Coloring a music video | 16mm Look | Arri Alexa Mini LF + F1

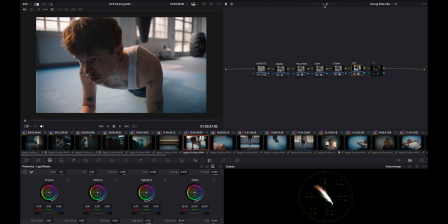There's a bit of a difference because I would have, of course, gone differently at it, the whole clip-based adjustments, but also don't look too bad. But again, like this is what project required for me, so I went ahead with that. This is one of my favorite shots also, fun fact.
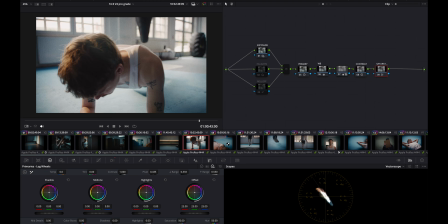But this is basically how I went with every clip. So I'm going to show you this too, because this is basically the same. And I just had this roll off here because I thought that it was just a little too much, and then the continuity didn't feel super right. Maybe I was wrong, maybe I was right. I don't know, but it just felt right in that moment.
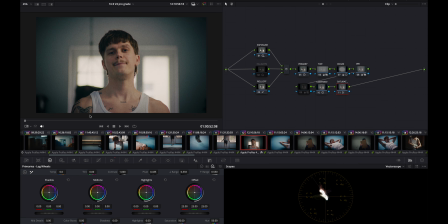We can go to this one because this one's also pretty cool. Let's turn everything off. So this is the straight Rec 709 look. And what I did was, again, these effects, and then you immediately get a different look.
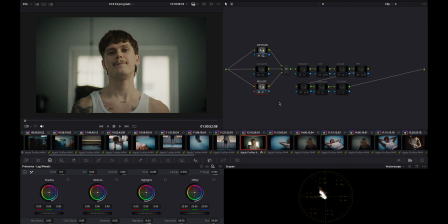And then same stuff is gonna happen here. So we had pulled it down a little, a bit of roll off, tint and white balance stuff. So this is the edges node because it's a zoom out,
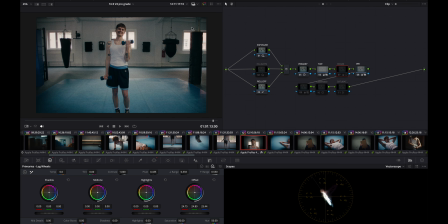and around the edges you can see that it was a little too warm, and I added a little bit of blue so that, you know, it was a bit more balanced image. And then this, we can use that, a contrast node and a saturation node.
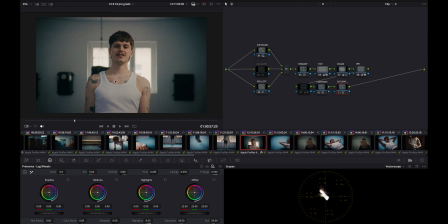Again, saturation node fixes a lot of the issues that I had with the skin tones. Voila, from this to this.
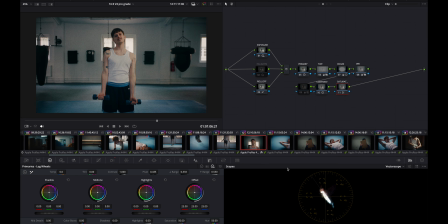Okay, from this to this in a few steps, in not complicated few steps.
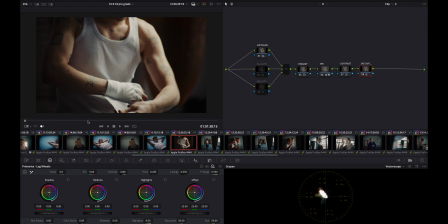So let me show you my favorite shot. This is my absolute favorite shot. Let's just do the same thing. So this is basically the Rec 709 look. And then what we did was do the classic stuff, and then we add our adjustments to it, which I can show you the adjustments.
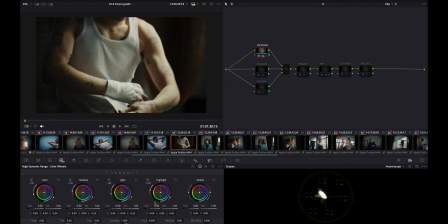So exposure, everything's happening in the HDR wheels, which what I did here was just pull the shadows up a little bit because it was just a little too dark, I thought. So I just pulled them up a little. We added our primaries, again, classic stuff, shadows and highlights a little bit.
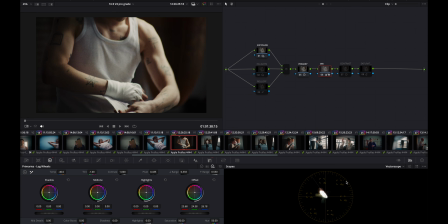White balance, so it just fixes the some of the balance issues here. Add a little bit of contrast, add a little bit of saturation. Contrast is just, actually remove contrast, cool. And some saturation stuff, you can see, voila.
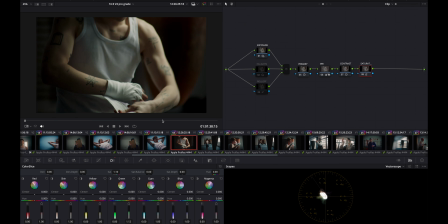It just, we went from this to this in a couple of quick moves. We have also, we have to say, it was just shot good. Especially this shot, it was shot really well. So, whatever I do, I'm not going to make it worse. I'm just going to try to make it a little better. But it was a good scene that was shot really nice.
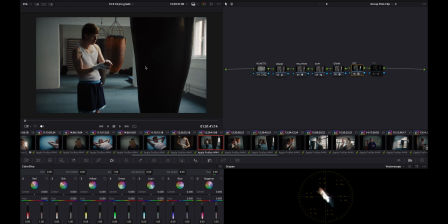So, okay. So, a couple more shots. This is the kind of same shot, same stuff going on. Just opening that up a little bit and then fixing the balance issues, and then the contrast and saturation a little bit.
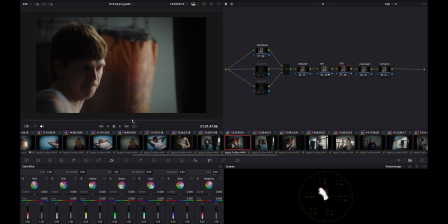So these are basically the same shot. The tint, you can see, does a lot for the balance.
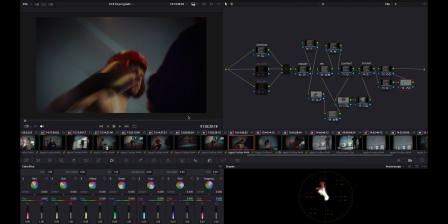Let's take a look at a shot that was really complicated and that was really, oh God, no, I didn't even organize this.
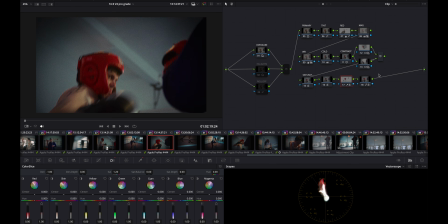That was a really hard shot. We can take a look at this. I organized this at least. It's basically the same thing, which you can see I didn't really do a great job on matching these now that I take a look at it again, which is kind of a shame, but
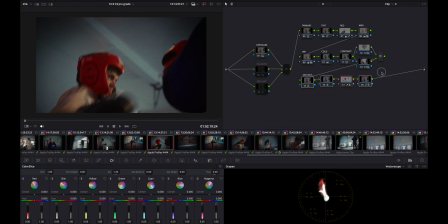oh yeah, gotta be okay with that, I think. A lot of stuff going on. Again, the same stuff that we've had here, this would be out of the camera Rec 709 look, which,
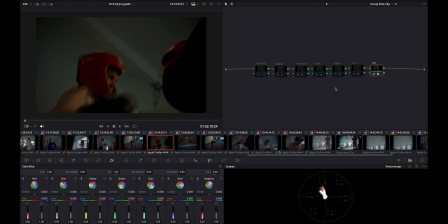I had to do a lot with this one. I'm not gonna lie, with this shot, I had to do a lot, change a lot. And it wasn't that easy. It really wasn't that easy. So the first thing we do, open the shot up.
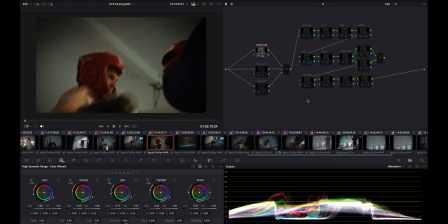It was just too dark for what it was, way too dark. So we have to open it up. We add a little bit of white balance, cold, the blue to it, and then the contrast to it and saturation to it.